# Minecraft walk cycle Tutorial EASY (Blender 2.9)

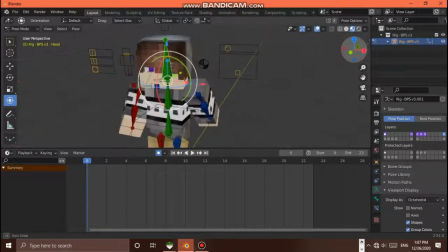Yeah, so here we don't want it to turn so much, so go ahead and frame 0, straighten it, make it basically where he's looking straight, and bring it up a little bit. Alright, now here's the frame 12.
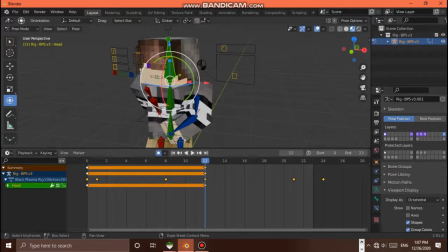Basically, copy the keyframes. Oh, it doesn't do anything. Turn it back. Here. Okay, that looks good.
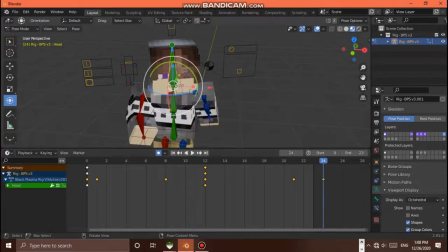Now go to frame 24. Turn it and straighten it out again. Now, if you slightly make it turn to the other direction, that's actually kind of fine too, because it gives it more of a strive to it.
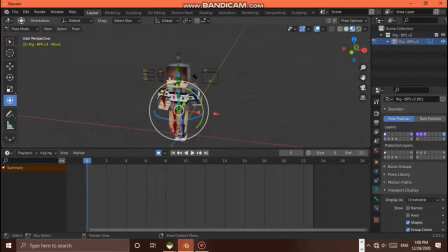So that kind of gives it, well, there, we're done. Well, not done. So a second ago, you saw that he was bouncing. I recorded so many times, had so many issues, and it was still kind of bouncing.
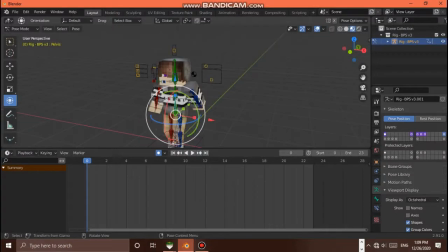And I forgot to do the tutorial part on that, so sorry about that. So I'm going to go and do that. So here we are. Notice his legs are bent and everything. So go ahead and keyframe it here. And then at frame 8, whenever he brings his foot up,
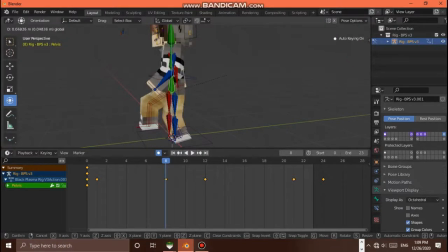this right foot right here, bring his pelvis bone up, go to frame 12, and notice his legs are kind of straight, so it doesn't look good. So bring it down, where his legs bend again. And actually,
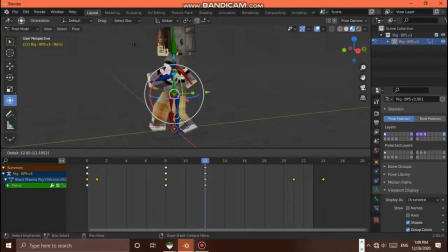could duplicate the keyframes from frame 0 and put them there to keep it from, well, I mean, if you do that, that kind of, I guess, gives it more of a animation look. Now, if you kind of want to make it look lively, you can just do it differently,
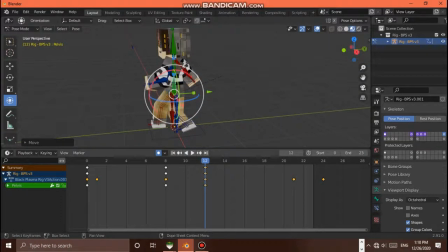give it a little bit more lively, because we don't really do that in real life. We don't walk the exact same way, but it doesn't really matter. So next, go to frame 21, and of course, bring it up where he's taking his step,
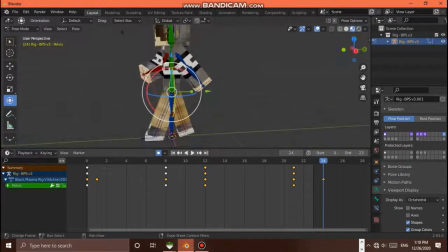and then at frame 24, you see his legs are stretching out again, and go to click on the frames from frame 0, Shift D, and duplicate them, paste them at frame 24, and there we go. It gives him a bounce to his step. I think, honestly, that's pretty decent. I mean,
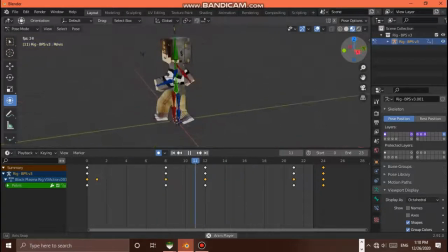So that's that. Here we don't.
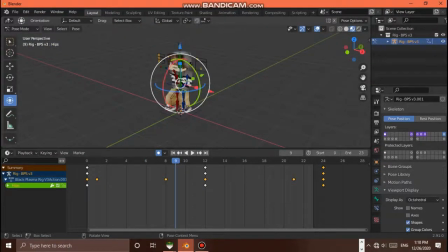Well, we have it here. That's our animation. We got a little bit more to do with the feet. I know I said we were done with it. Well, we're done animating it anyway. So click here and go to Dope Sheet.
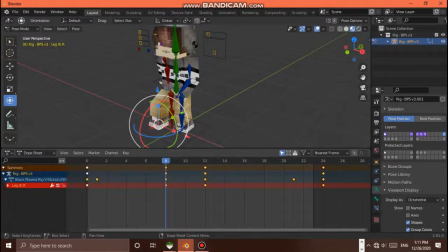Oh crap, it's messing up. Go to Dope Sheet and go ahead and click on the feet. Shift click on the thing right there and select all the keyframes.
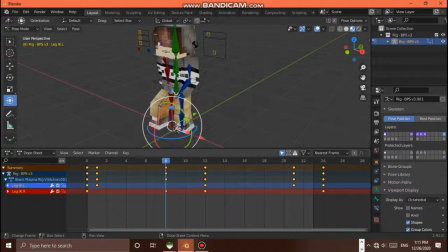And I'm pretty sure right click, enter collision mode, and click on linear. That'll keep from foot sliding. Basically, if you're making it walk, it keeps the feet from sliding, which is very distracting during animation.
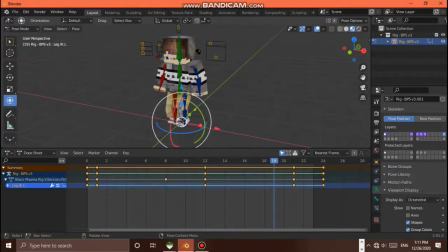Oops, deselect them by accident. Yeah, that'll give it some, like I said, keep from foot sliding, and you never want anything distracting during animation, because if you're trying to make it reality almost, it's hard to make it reality with Minecraft animation.
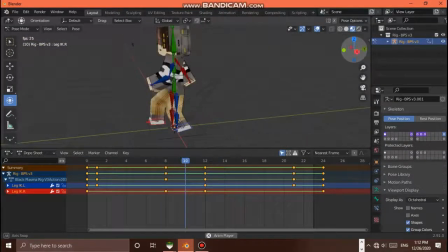If you're trying to make it like almost like reality, you don't want viewers being like, wow, this is like cool and everything, and then they see something distracting, like their foot slides, and it's like, oh, I forgot this is animation.